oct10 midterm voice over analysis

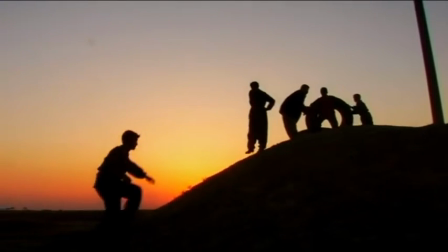467s
Now I'm going to skip here again a little bit and just get to this point,
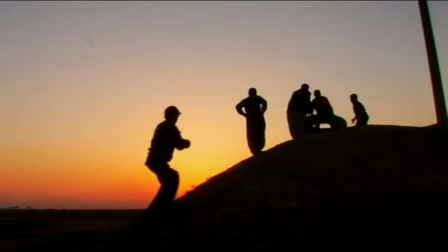473s
which is almost at the end of the clip, where it's showing them rolling a tire up a hill, and I feel like, in a lot of ways, tire circle represents some kind of cycles,
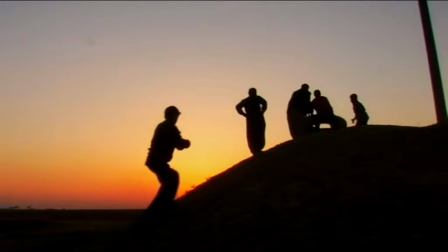487s
maybe perhaps life, perhaps union, but in a way, I feel like that wasn't really intentional. I don't see how that could fit in with the rest of the film. It probably just happens to be a circle. And again, this is an actual sunset,
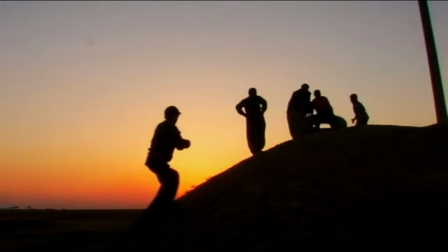503s
and it is closing out not just the documentary, but the day. Again, the sunset behind them, the silhouette effect, and this doesn't look quite as angelic.
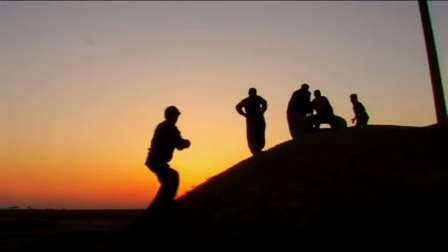518s
It looks just a lot more serious, a lot less childlike.
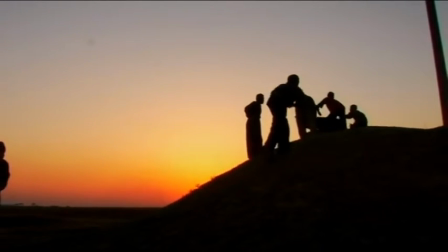524s
And then you have it followed by, again, the theme of burning, of fire.
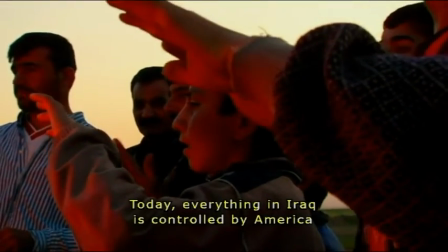529s
There's a lot of that in this ending section.
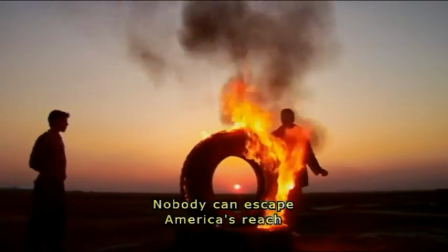533s
The way the smoke covers everything, and the way you see the clouds in the sky, but at the same time,
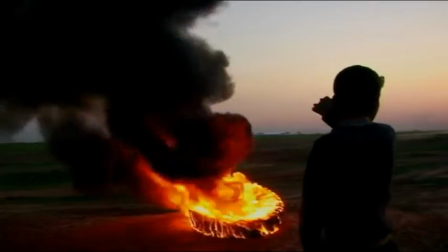539s
even with these seemingly negative omens, they're still celebrating, they're still dancing, and seem to be enjoying themselves.
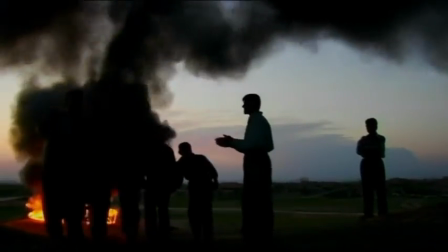546s
And again, the way the shots are framed, the younger boys are in the center, even if they're surrounded by older men.
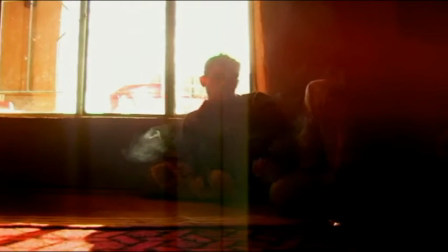555s
Again, putting emphasis on the fact that the story is about their innocence, their youth in the face of this war.
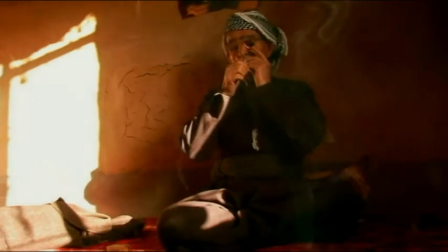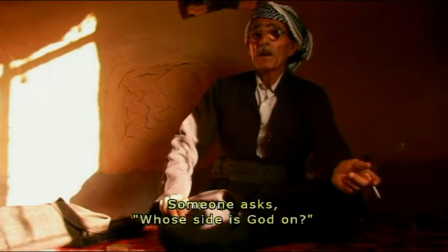571s دوك زوران ناكر لا سؤال عشان نكر وتان دوك زوران عندك اخوه لا شهانة.
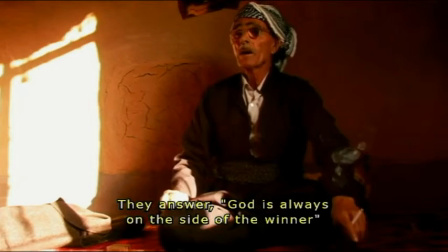579s
Here again we have the light behind him. Again, the halo effect here sort of glows around the edges of his face.
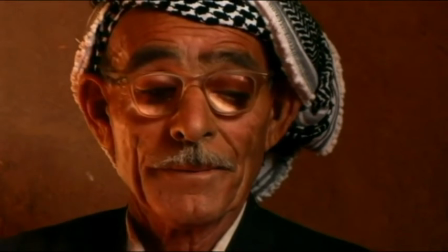587s
And it's interesting how it's juxtaposed with the fact that he's smoking with his father.
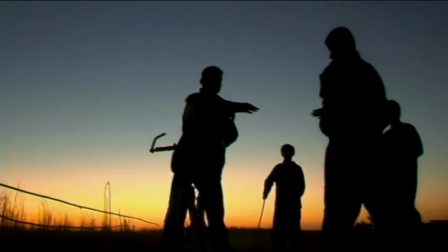593s
So it's considered a very more adult activity. That's what adult men do.
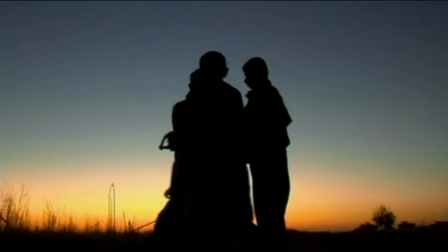598s
So it's showing both this grown-up thing he's doing, how he's essentially become a grown-up at this point,
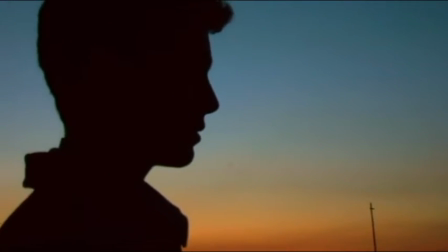606s
but at the same time, he still is retaining a little bit of that innocence.
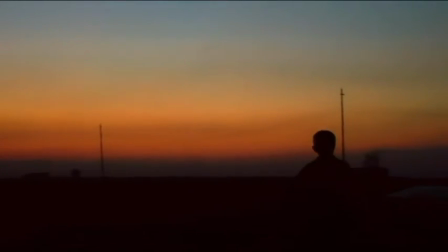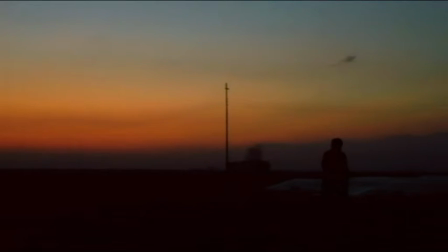619s
And here's the ending shot of the documentary, which of course has, again, can't really tell if it's sunrise or sunset. You can't tell whether it's supposed to be hopeful or symbolize perhaps closure or the ending of something.
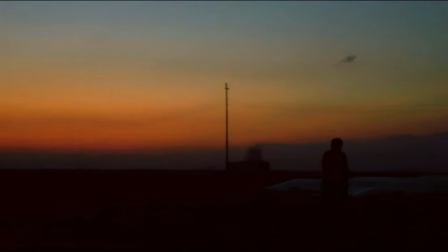632s
But still, the way long shot is, he's walking off toward the horizon, toward something we can't quite distinguish, and that in itself shows possibly authority or responsibility or just a general ending of innocence there.